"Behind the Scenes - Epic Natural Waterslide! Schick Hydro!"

I'm Devin Supertramp, and I'm going to New Zealand on an epic adventure. But before I do that, I've got to get ready. Devin. What if? It's been a while. How's it going, buddy? Good, man. What's up with this adventure to New Zealand? So we're taking over one of the world's biggest all-natural waterfall rock slides.
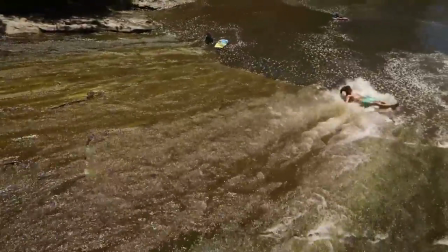0:26 Got a bunch of boogie boards and inner tubes and have some fun. Nice. Well, let's get you ready. Bring it on.
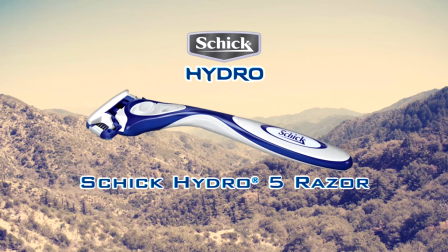What did you hear about this place?
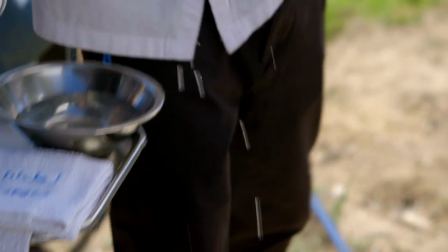0:42 So we're always looking for the next big thing and we found a guy online who contacted us and he's like, you should come out to New Zealand, it's this spot that we just kind of discovered on our own.
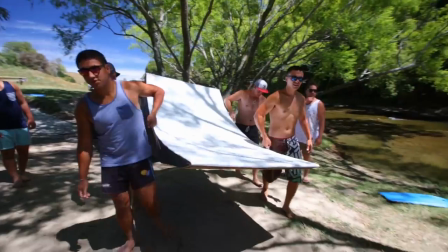0:51 What if we could take it to the next level, build a couple of jumps, put them out there and kind of see what goes down?
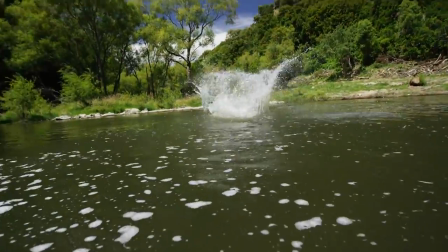0:58 Wow, could someone hurt doing that? Well, questionable.
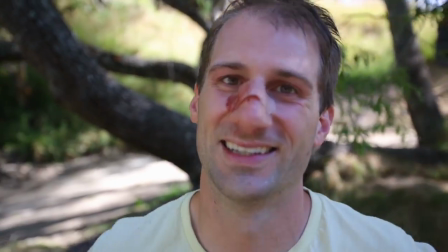1:06 Jordan doesn't think his nose is broke, but I'm almost positive that it is. You guys are crazy, man.
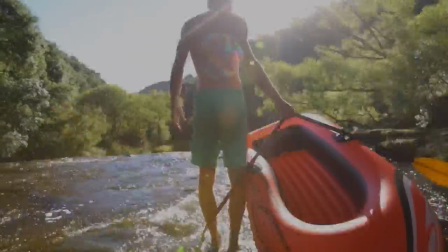1:13 To me, New Zealand's kind of like one of the adventure capitals of the world. And the people are amazing, and the scenery is phenomenal.
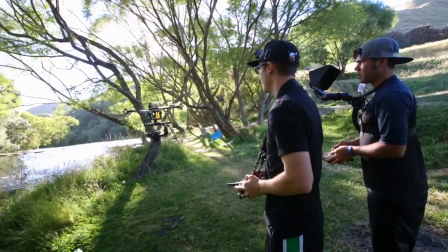1:20 We're trying to film as many things as we can while we're out there. We're also bringing a guy that actually flies a remote control helicopter.
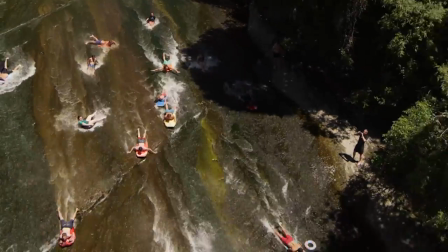1:26 I'm excited to see some pictures and hear about the adventure, man. I'm sure you'll have plenty of content for me to see when you get back.
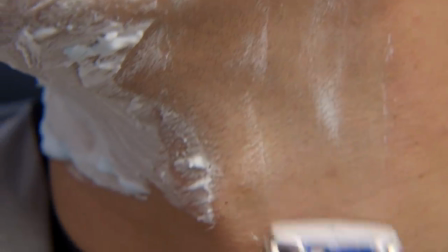1:33 Probably need another shave by then, too. You know, these blades are great, man.
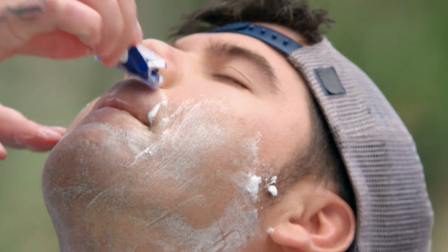1:38 This little thing flips back so you can get real tight underneath your nose here. Get all those little hard to reach spots but then you flip it back.
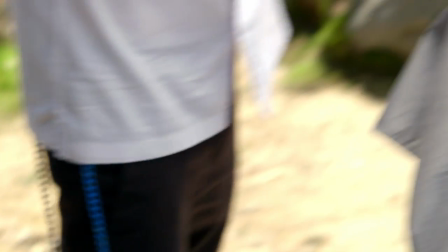1:46 Great razors, man. Man, you're gonna feel so good. Oh, it feels amazing already.
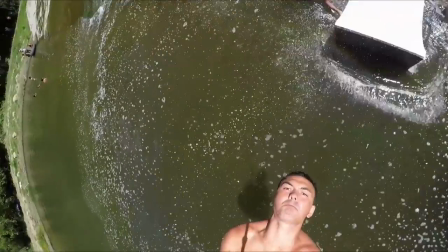1:52 Well, bud, look forward to having come back from your epic adventure. Can I tell you all about it, my friend? No redness, no irritation. You're to go big everything i do is epic even my shape
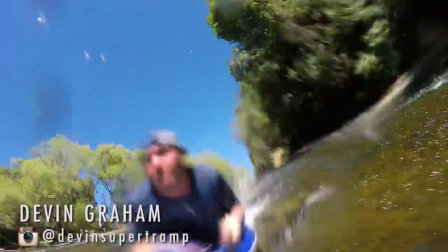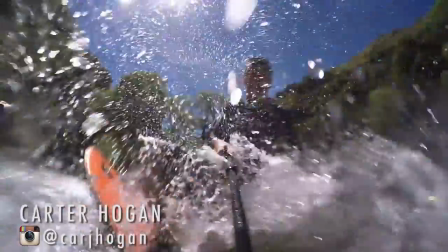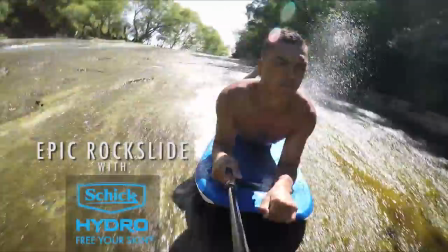2:19 so
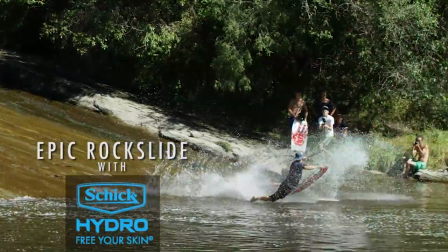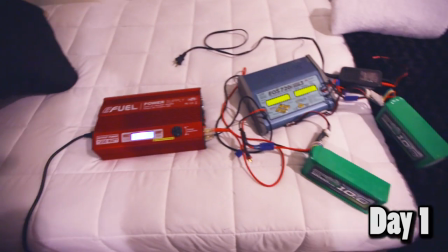2:28 here is our operation there's my shadow hi guys so chris is charging his batteries it looks like there's explosives going on and then you got
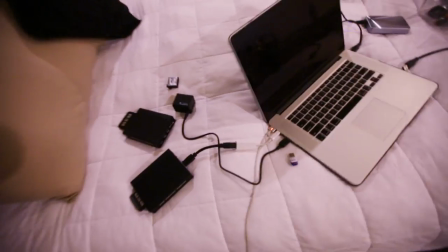2:36 all this stuff here and we're downloading footage as we speak from today so we got the red right now and we're putting that into our hard drive
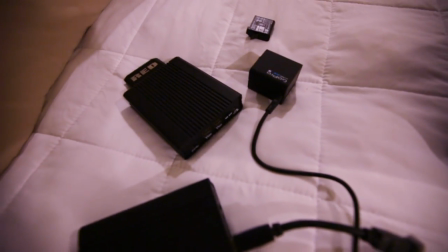2:45 and then we also got our gopro battery charging at the same time so it's a full-on operation
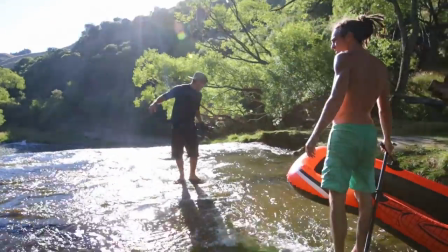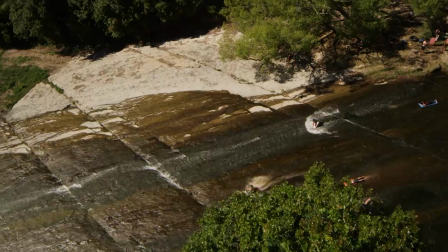2:59 so we just made it to our next location so this is an all-natural slide and
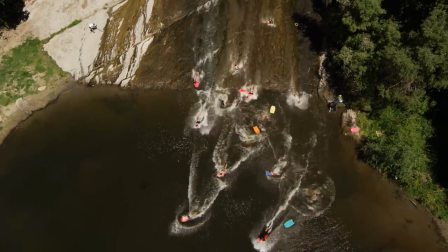3:06 it's like perfectly maced slick moss so it just slides down and goes into a natural pole apparently I'm gonna be paddling down here,
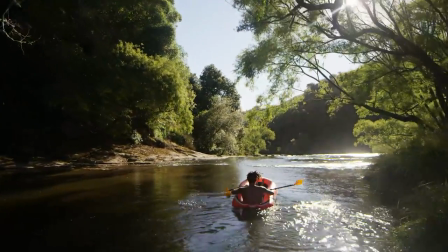3:13 and I'm gonna try and go all the way down the rock slide on the boat We always during golden hour have these intros that are very
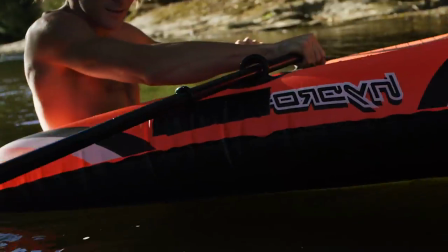3:20 mysterious So we thought let's have this small little rowboat with Louie in it Just paddling like normal and we're gonna shoot a couple of really tight shots
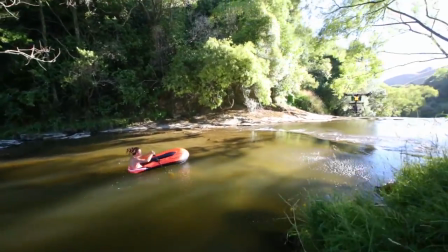3:28 Then after that we're gonna use Chris with his helicopter and then the camera's gonna pull back and we feel this waterfall So we thought it'd be kind of fun.
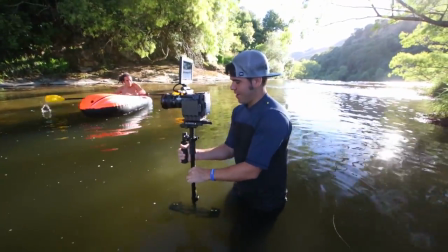3:35 The water's not actually affecting the glide cam itself So I'm just out here normally doing a hand tail to be a lot shakier.
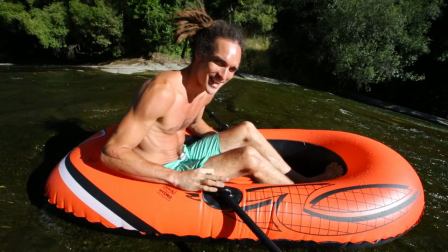3:41 So this is making it so we can get a lot smoother. I'm the first one today to try this out and it's the establishing shot for the whole video.
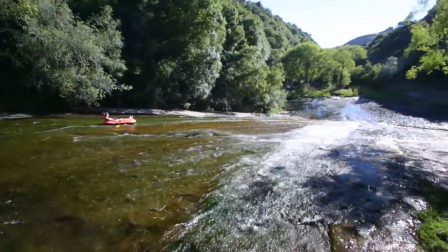3:50 I'm a little bit nervous because I've not tried this. I don't know how fast we'll be going. I might flip the boat on the way down, who knows.
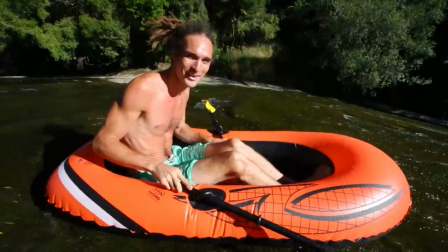3:58 But I'm up for it, I'm up for it.